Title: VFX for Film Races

Hey guys, it's Brian here and welcome back to our Film Race series.
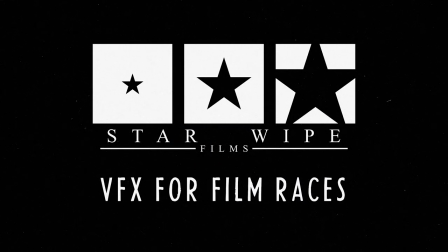0:06 Today we'll be talking about visual effects. Visual effects are everywhere in filmmaking and they provide just that subtle touch.
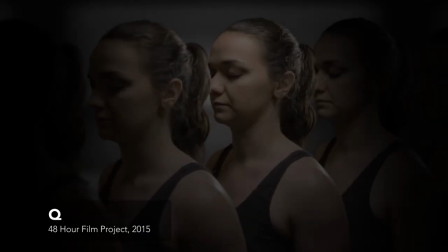0:13 And visual effects also can be used for convenience. We use After Effects for a lot of our composites and keying and whatnot. It's just the best tool we've found for, especially for myself, moving from directing and cinematography into visual effects. Just the best way that we work to put things together into a visual effects shot.
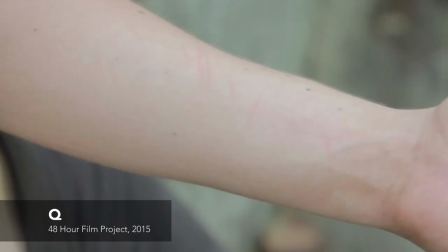0:29 So on a film race we'll typically limit visual effects to like several smaller shots that are simpler or a single big shot.
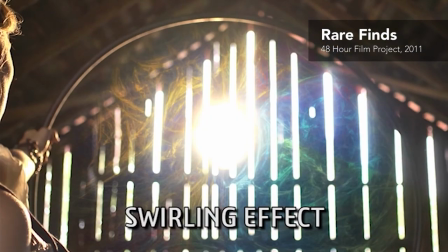If you have practical lighting on set it's gonna make your visual effect that much more effective. On Sophia, cornfield burning scene, we knew we didn't have the control or the crew to do a controlled burn so I had
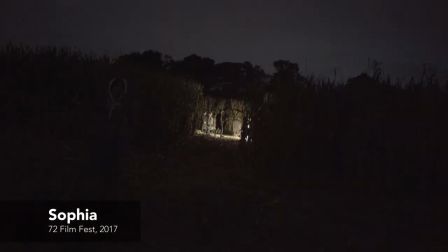0:57 Tom stand in the field with a battery-operated a light panel,
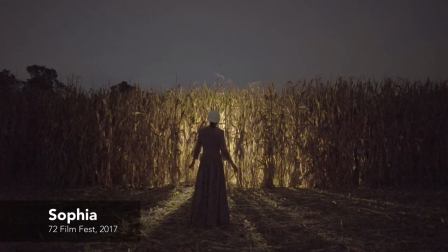1:02 LED light. But what that let me do in post was all the interaction with the corn stalks,
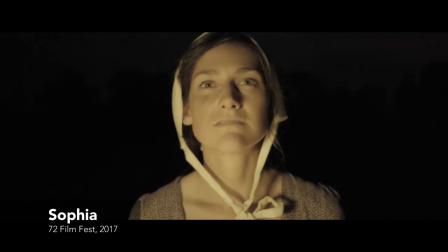1:08 with our actors Allie's face and the size of her face and her body, it just made adding the digital flames work that much better.
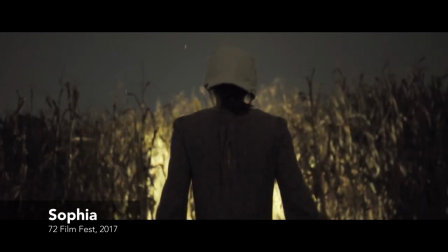1:17 It kind of blurs that line between what's real and what's fake when real light is interacting with a subject and then just adding a little bit of visual effects to kind of push it over the edge.
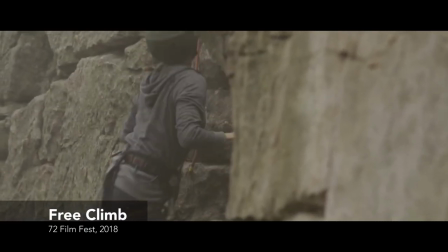1:26 So when we filmed Free Climb we had our actress Samantha Schaefer doing live climbing.
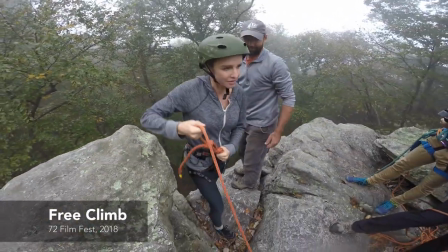1:31 We had a family there that did rock climbing that was able to help us out to be as safe as possible. And we got some really, really, really good shots. But then we have a large portion of the film is her clinging without a rope to the side of a rock.
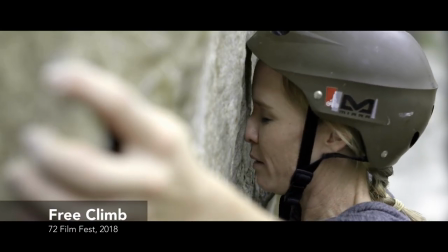1:43 And we knew that, okay, we could actually hang me on the rock, hang her on the rock, paint out her rope,
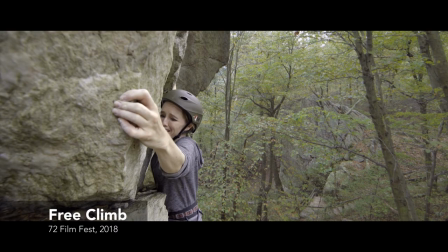1:50 film the whole thing actually high up, but that's kind of a pain and exhausting. So we went to a smaller rock that was just a few feet off the ground and threw a giant green screen
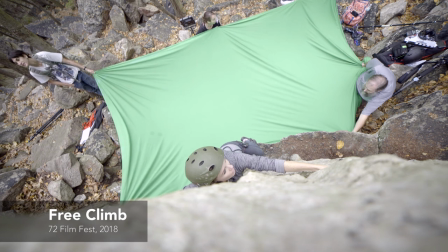2:00 and filmed the rest of the film on close-ups with green screen in the background so we could focus in on what was important at that moment,
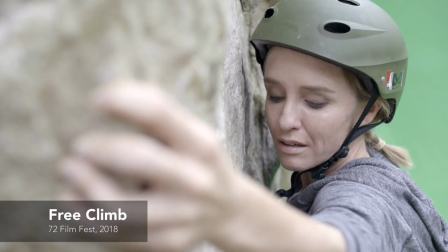2:07 which was the emotion and not necessarily the logistics of doing a live climb and trying to manage the film through that. So most of my time on that film was actually keying and cleaning up green screen shots.
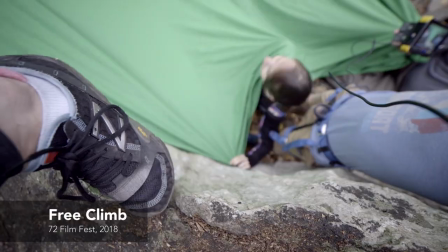2:18 Even though it was easier, it was a lot more effort and a lot more of my time was tied up in just getting those shots ready because the last thing you want to have is a green screen shot in the final film.
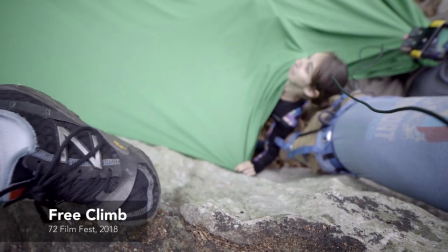2:27 That would just be a disaster. One of the highest compliments you can receive as a visual effects artist is when people don't notice the visual effects. We put out our behind the scenes photos from Free Climb in advance of the screening and you could see the giant green screen and the crew managing it and working around that.
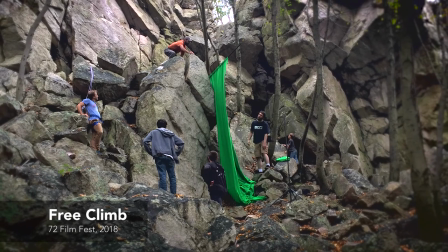2:45 And I had a filmmaker come up to me and said, hey, I saw you guys shot with the green screen. Did you cut those shots in the film? Because I didn't see them. So it's kind of thankless work in that sense where the best visual effects are not noticed at all. but you know they're there.
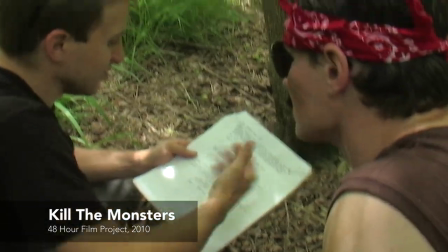2:59 As you grow as a visual effects artist, you'll start to think in visual effects in terms of like, you know, what your elements are.
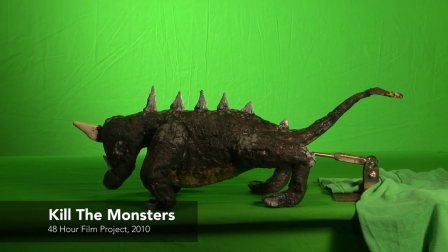3:06 Okay, I'm gonna film this element of the actor, this element is a green screen element, this is a rendering I've created, and these are all gonna come together, and here's how it's gonna line up. So you'll kind of start to work backwards from the final results and kind of how it's layered together and how you're creating that. If you're not inclined to visual effects, it's just not your thing. I would say look for someone to add to your team who can do them. It's getting a heck of a lot easier to find visual effects artists as the tools become more readily available and even more powerful.
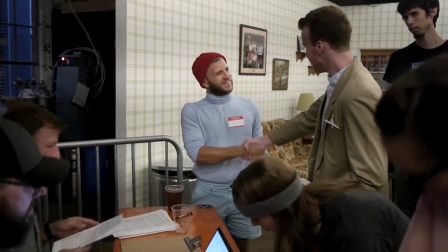3:38 Chances are if you reach out to your local film community, you'll probably be able to find somebody. So, thanks for watching. If you haven't click subscribe and we'll see you next time on the Film Race series.